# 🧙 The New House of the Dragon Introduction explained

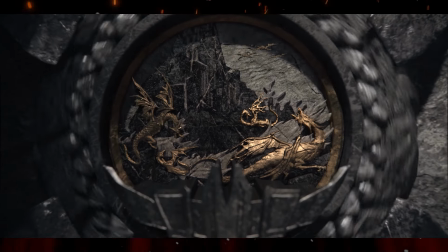Did you watch the opening credits of House of the Dragon and were confused, befuddled,
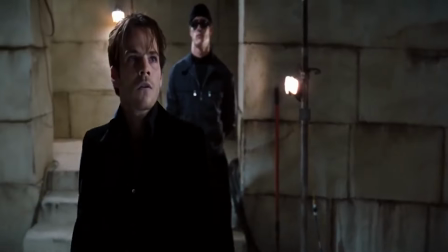and wondering why you're being shown the Blood God scene from Blade instead of the House of the Dragon opening sequence?
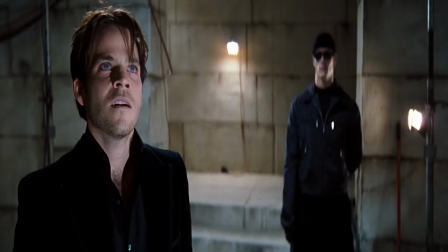Well, me too, and so were a lot of people.
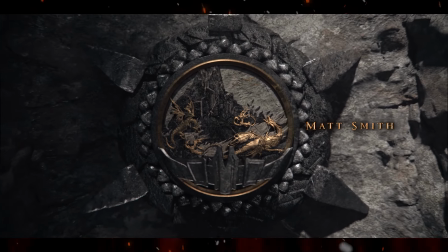It's this strange, meandering animation trip following a river of blood through some kind of eldritch city with all these odd locking sigils.
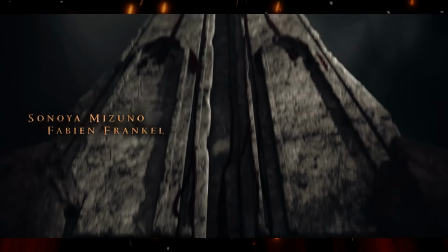If you didn't know better, you'd think you'd stumble on some kind of new 3D mark test for your graphics card.
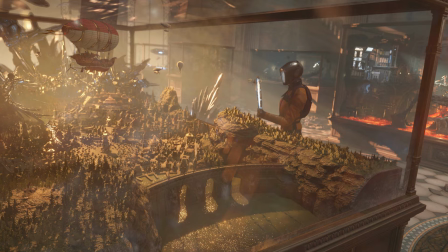Instead of Time Spy, it's the Blood City.
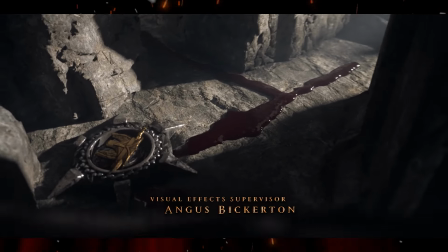Of course, there is meaning behind it, but it's very non-obvious, especially if you're watching on, I don't know, a lower quality version ahead of time.
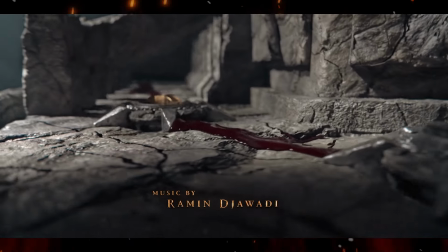So it's difficult to make out much of the detail being put into the locking thingies.
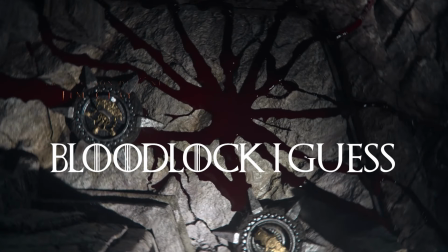Alright, I need a name for those. I will be calling them Bloodlocks from here on out, for lack of a better term.
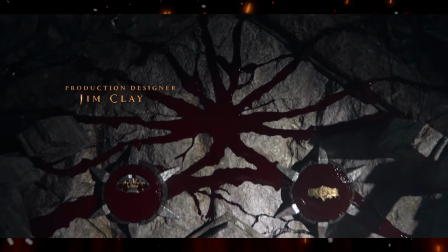First thing to acknowledge is that it is basically the same style of intro sequence that we saw from the original Game of Thrones.
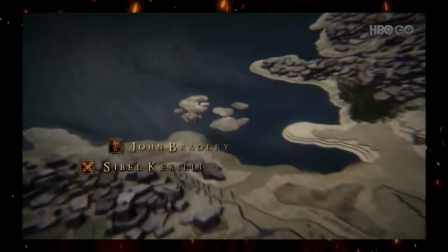Sure, during the run of Game of Thrones, we did not see a literal river of blood climbing its way through an abandoned city, although maybe we should have.
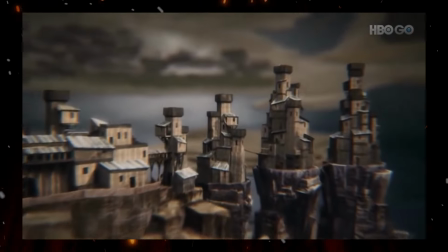However, it still had a recognizable art style and plot to the intro.
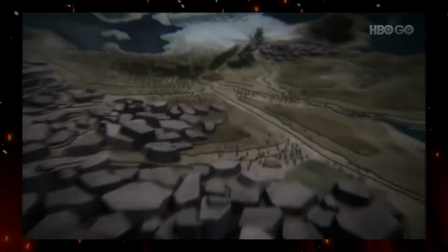We're overlooking some kind of a clockwork model with a swooping camera, kind of like a roller coaster, ducking in and around points of interest.
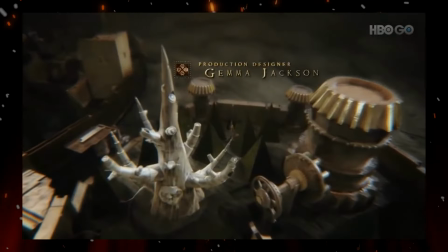It's trying to introduce a sense of connectivity between the different images being shown to you and establishing their relative importance,
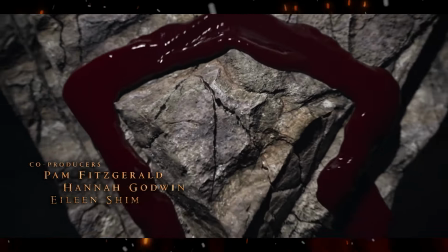which is basically what we see from the House of the Dragon version. And I guess it's about time to say it's actually on those Bloodlocks as well.
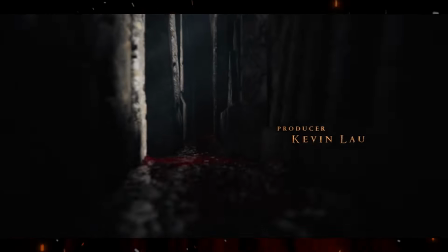In the original title sequence, on their clockwork pop-ups from the Mall of Westeros, we saw key locations and the characters or houses currently holding them.
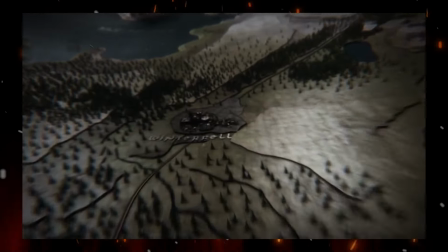For instance, the Starks in Winterfell for most of the series until the Boltons sacked the castle and took it for their own, raising their banner.
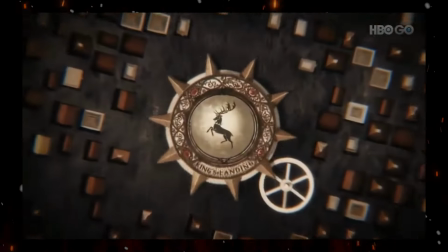Or King's Landing, which changed from a Baratheon sigil to a line of Lannister, and so on. They're establishing for the audience what is important, what has changed in familiar locations as the show goes on.
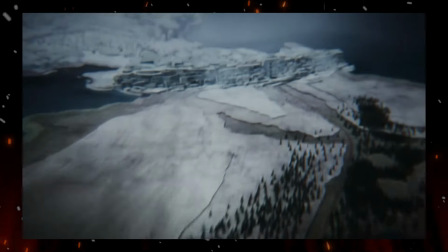House of the Dragon's intro is doing basically the same thing, except instead of focusing on the entire map of Westeros,
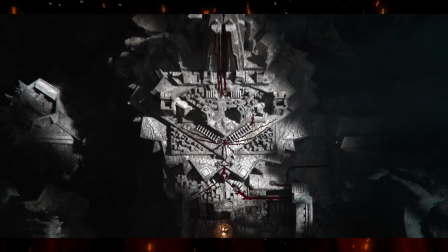they have zoomed far into one of the locations and investigated it in depth, probing the very caverns of it.
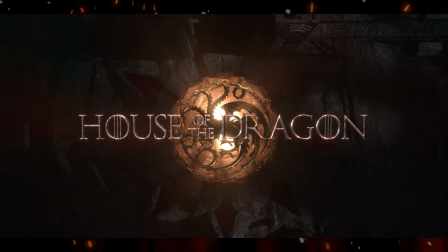In this case, House Targaryen, the eponymous House of the Dragon. After watching the first 2 episodes,
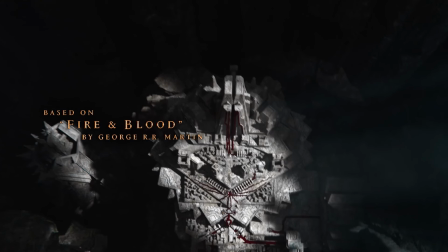it appears the city model the camera is flying through is most likely King Viserys' enormous stone model of the Valyrian capital city.
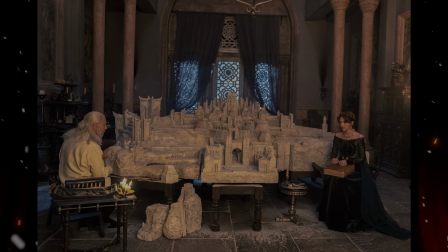He describes it here to Alicent, trying to seem modest and not quite the nerd he is for his enormous passion project.
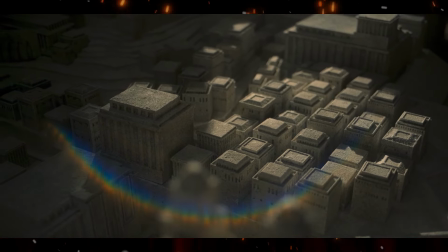The Valyrian capital was built into a volcano, much like Dragonstone.
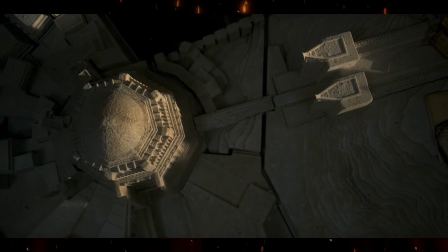And the Dragon Lords, the highest of the nobility, lived here, at the volcanic face,
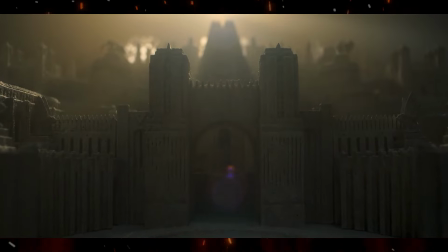closest to the source of their magic and power.
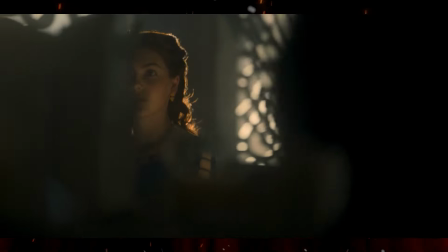And this was the Enoglion, where the blood mages worked their craft.
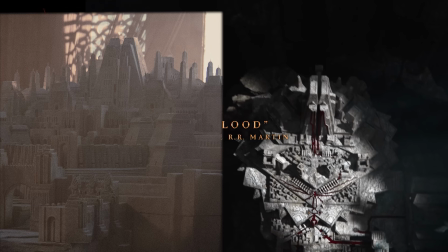Can see here at the end that the main structure above the Targaryen logo is the main centerpiece of his model.
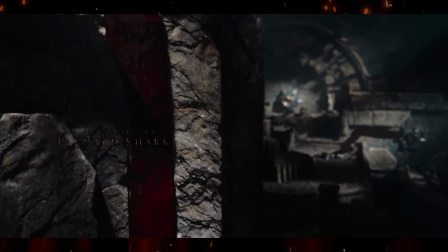But of course, it's not really his model, because in various shots we can see the blood appears to be climbing up the walls,
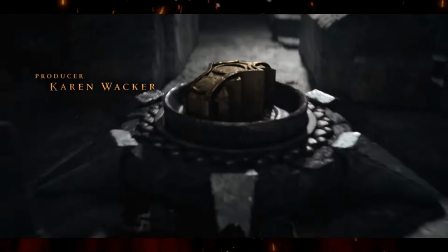and the structures we're flying through seem to be going up the walls as well, with almost an MC Escher-like quality to them.
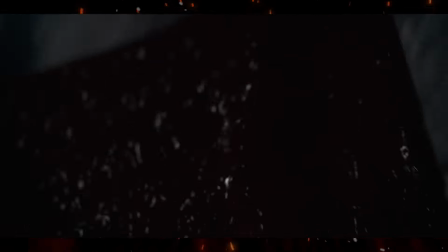It feels supernatural, surreal, dreamlike. Hey, that's an interesting idea. We'll get back to that a little bit later.
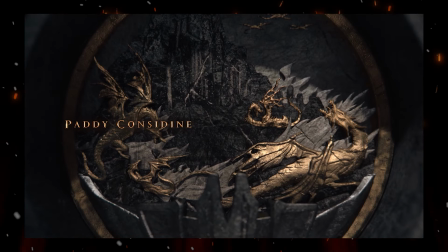Starting with the first sigil on the Bloodlock, we can see that is in fact the crown of Aegon the Conqueror and a relief of what looks like 7 dragons on the island of Dragonstone. There is a large volcano in the background. I would guess that is the Dragonmont, where most of the dragons actually live on the island, burrowing into the volcano.
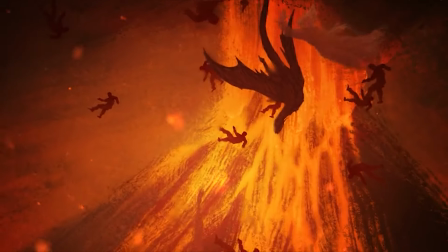Although it could be something like the Doom of Valyria, it's a little bit hard to tell them apart at this point.
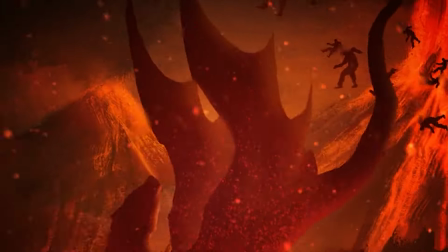There's not an obvious city built into the face like Viserys informed us there would be.
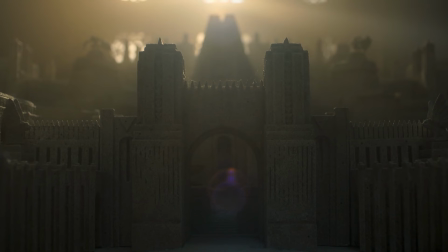And the rest of the sequences, instead of showing individual houses or locations, but important people from the Targaryen family tree,
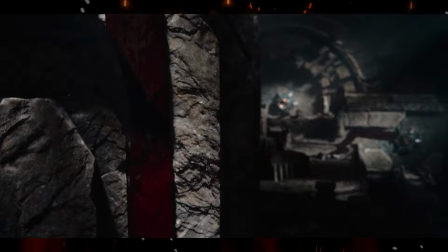and sticking with their house words, fire and blood, the tree is being depicted instead by a river of blood flowing between the generations.
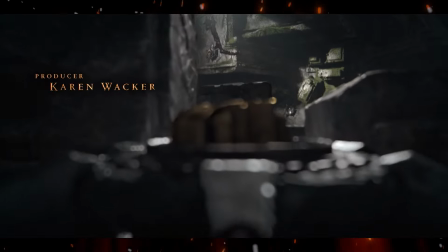The blood of the Conqueror and Old Valyria, the blood of the dragon.
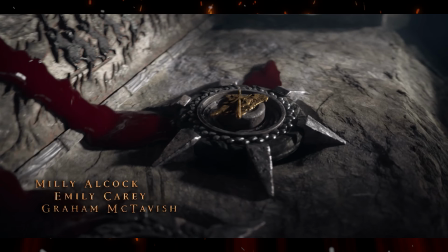After Aegon's, we can see more with sigils and iconography that are representative of each Targaryen in the bloodline.